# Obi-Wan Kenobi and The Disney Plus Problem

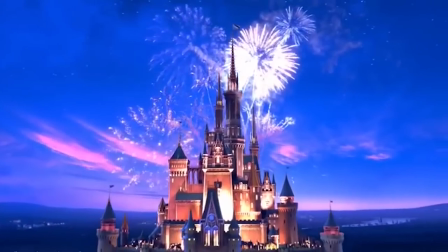Let me take a second to remind you that Disney is worth $200 billion.
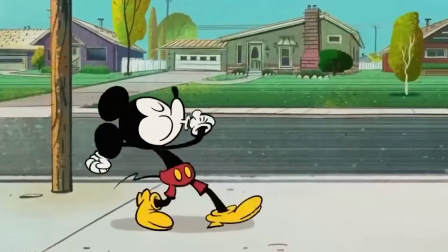And Lucasfilm, who is owned by Disney, is also worth a couple billion dollars themselves.
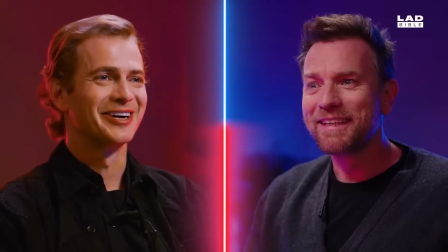I know Obi-Wan Kenobi is a TV show, but anyone miles away could have been able to tell that this was going to be their most successful show yet on Disney Plus.
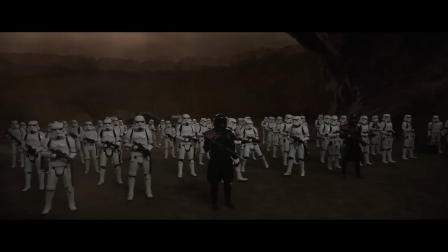So why does it look so cheap? The TV excuse for the production is bullshit.
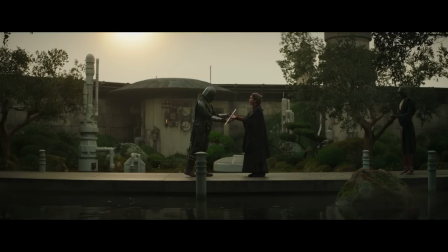As we discussed earlier, there's multiple scenes from the 2 seasons of The Mandalorian that are well shot, lit, choreographed, and directed.
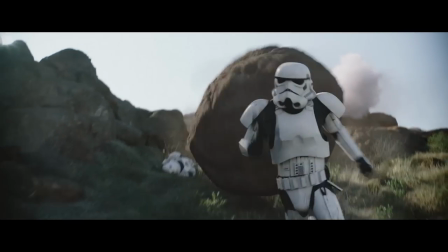Some episodes look like shit, but that can happen when you take a risk and give the guy who made Spy Kids an episode.
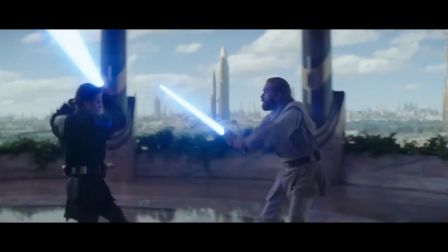If this was a fan series, then it's really high quality. But it isn't.
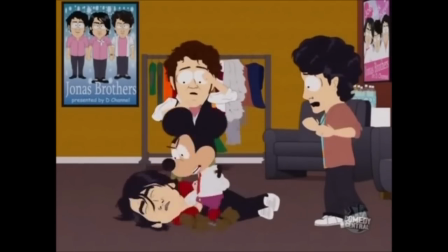It's a mini-series backed by billion-dollar productions, and a core problem to the whole show was its awful directing.
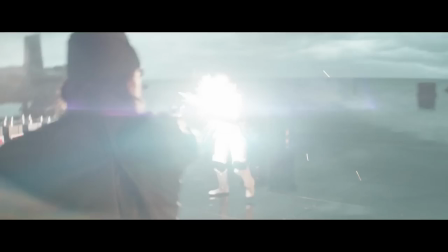The camera work was fucking horrendous. Every action scene looks like someone dragged in the S-shake plugins from Sony Vegas.
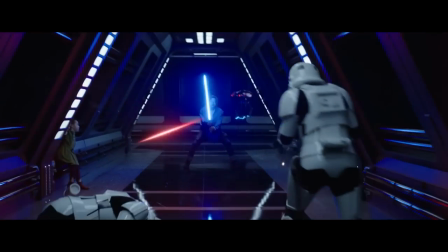It almost feels deliberate, like a goal on set was to make every scene as obnoxious as possible.
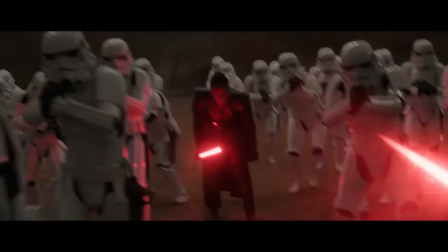I'll speed up this action scene so it could be more obvious, but the cinematographer either had Parkinson's or a wicked-ass troll face behind the camera.
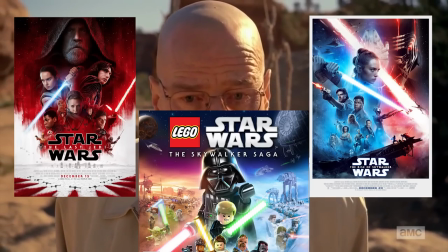I know Disney Star Wars has made big oopsies over the years, but if you look at the action scenes from Rogue One,
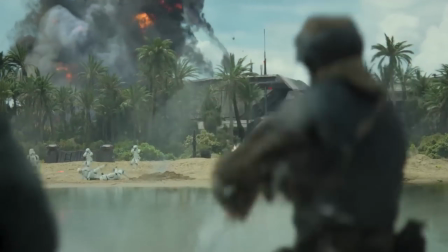Solo, and The Mandalorian, you can still find decent camera work, lighting, and editing at times.
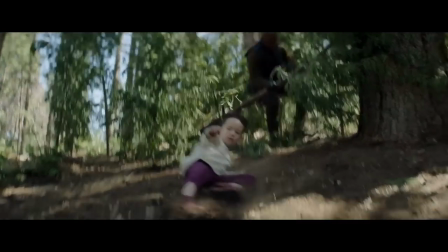I actually find it insane that someone gave the green light to this scene in the first episode where Leia is dodging full-grown bounty hunters.
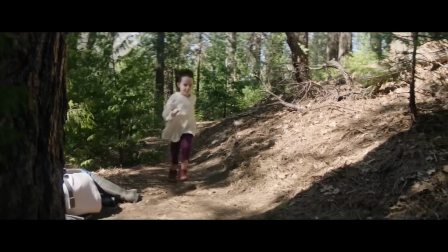The lighting is shit, the set looks like they drove to some random-ass forest somewhere in California.
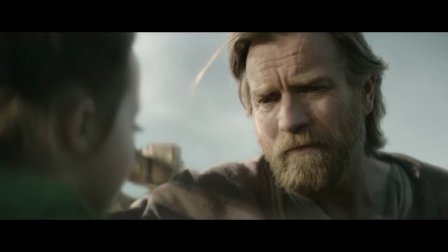The set design is really lazy and uninspired, and some want to say it's because they relied a lot on the volume, but that's a piss-poor excuse.
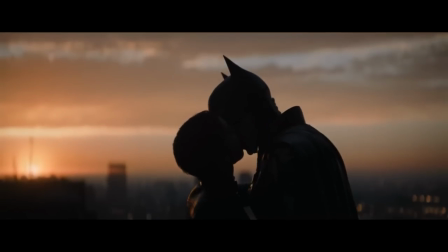When used correctly, the volume can be really effective. There are scenes in The Batman that are breathtaking and were done straight from the volume.
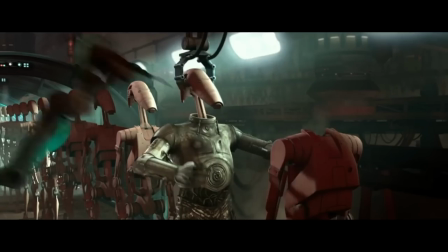Same with The Mandalorian, but in Kenobi you have scenes that just don't look hot. The prequels have dated CGI for sure, but the environments are at least original and interesting, so I'll give it a pass.
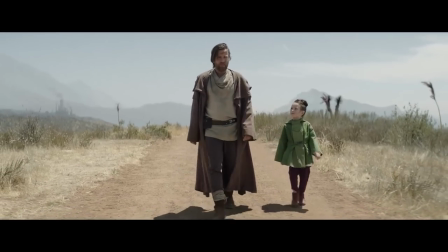But the shit in Kenobi is just straight lazy. In this scene, you could tell me that Obi-Wan is somewhere in bumfuck Arizona, I would believe you.
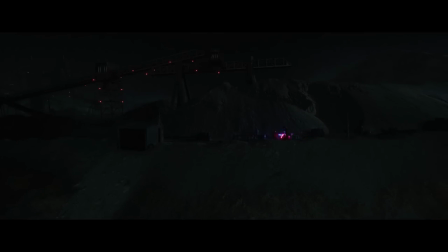In this scene, you could tell me that Obi-Wan and Darth Vader are on an episode of The Sopranos, fighting on a construction site, and I would also believe you.
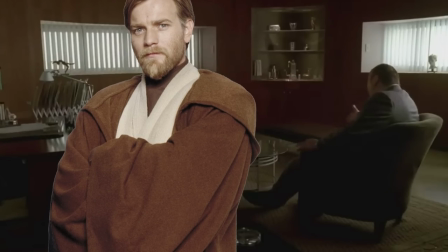What is your problem with Anakin Skywalker? He's a fag! And?
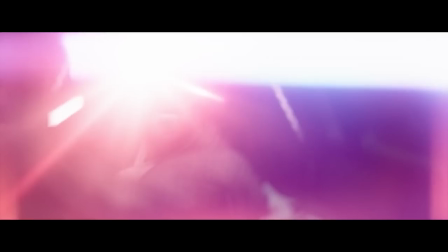Here you have Battle of the Hallway, but it's sluggish and annoying. Not done in a cool way like this movie.
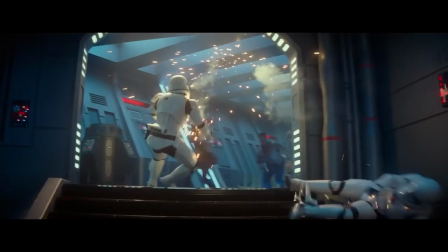Hell, as much as it hurts to say, even this movie did it better. Still not good, but better.
Fuck you!
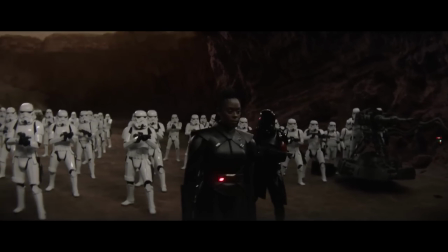Battle of the Open Door. Gotta stop shirking the camera!
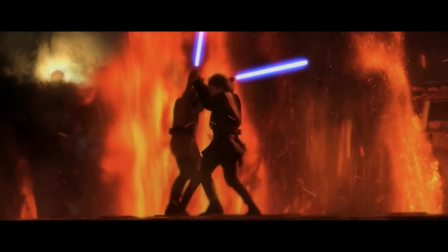I like how in Revenge of the Sith, you have the final battle on different set pieces, with fun camera work to match the amazing choreography.
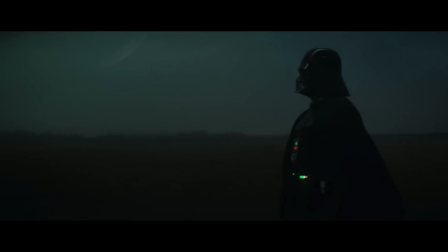But for this show's final fight, you have a set piece in the volume, which is a flat, boring planet that is also extremely underlit.
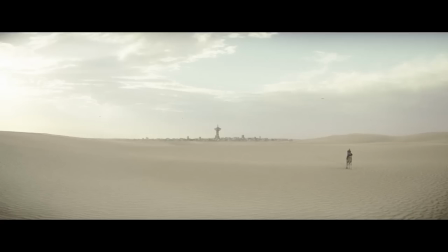The lighting in this show is so atrocious. Tatooine keeps proving that Star Wars has lost the ability to make a desert look cool, and instead look like a Nickelodeon set.
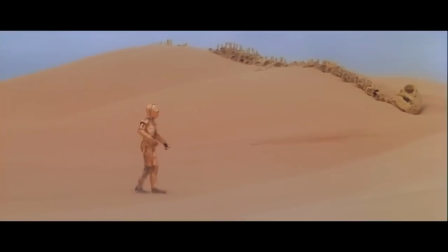Tatooine in the original trilogy was a barren desert, but they found a way to still make it interesting with weird wildlife.
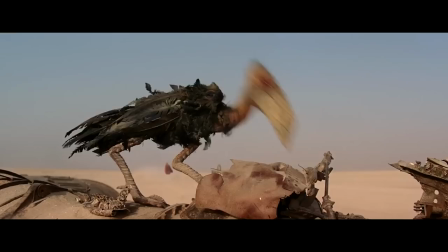And even though Jakku is a knockoff of Tatooine, it did the same thing, to not make it feel like a small set piece, but instead a big wasteland.
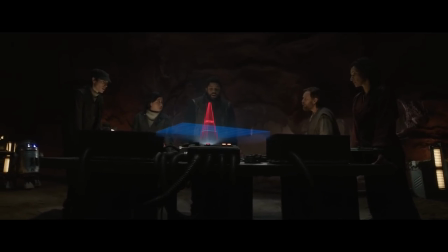A lot of this could be fixed by just adding dynamic lighting.
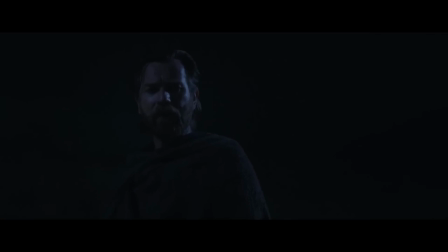In Kenobi, the sets are either super bright or dark as hell, making it once again feel like a fan film. In The Mandalorian, you have warm and cold colors used effectively.
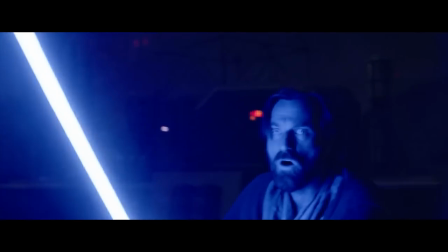I don't know why the two main fights are shot in the dark. It makes the lightsaber glow too overbearing, and the choreography doesn't help this either.
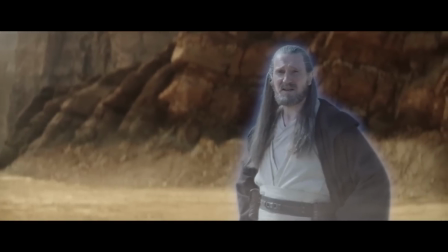Production aside though, the writing for the show is also a huge fucking mess, but that alone could be like an hour-long video.
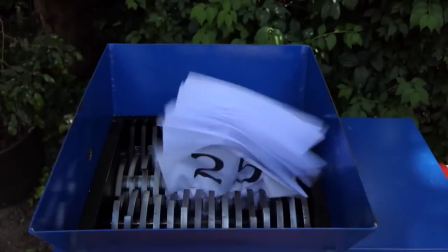There was a fan version of the show where they cut out all the filler and compiled the series into a 2-hour-long movie.
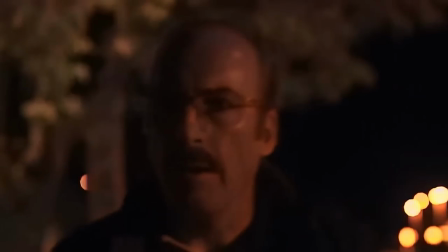And it gives you perspective about the missed potential of the show, which brings up the whole point of this video. The Disney Plus format sucks.
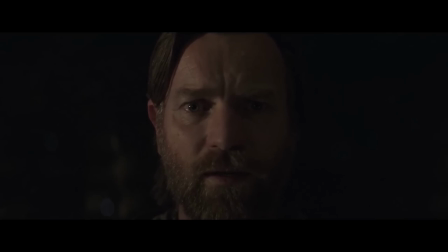Instead of getting great shows, you get dragged out movies. Instead of getting great movies, you get dragged out ones with filler.
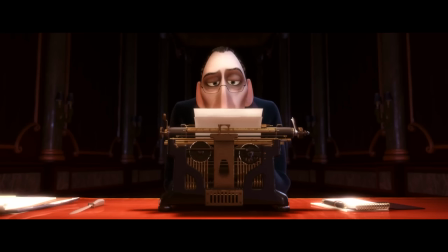If Kenobi was a movie, like originally planned, it probably would have had a better script, had more production budget, and would have made a lot more money.
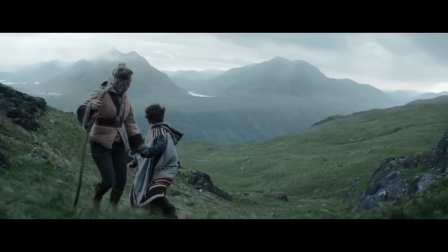It still doesn't excuse its piss poor execution though. Recently, the trailer for the Andor show came out, and even that looks like it has more effort put in than Kenobi.
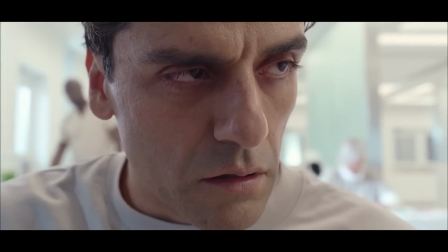With the Disney Plus format, it's easier to pump out content quickly, but also sets a dangerous precedent.
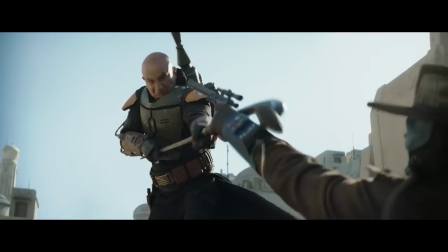With so much content to consume and enjoy, you get shit perspectives like this dumbass.
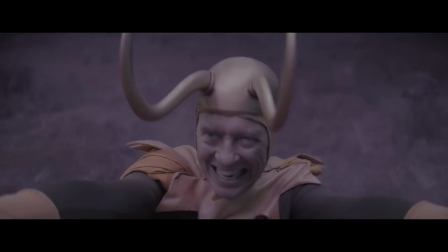When you clap your hands to everything, projects will cut corners because you're going to like it anyway, no matter how flawed and lazy.
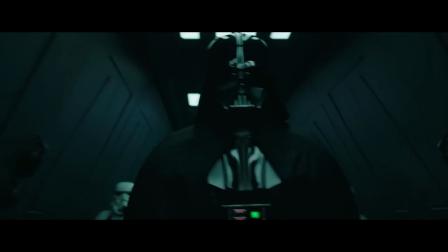Shit will get a pass for just existing.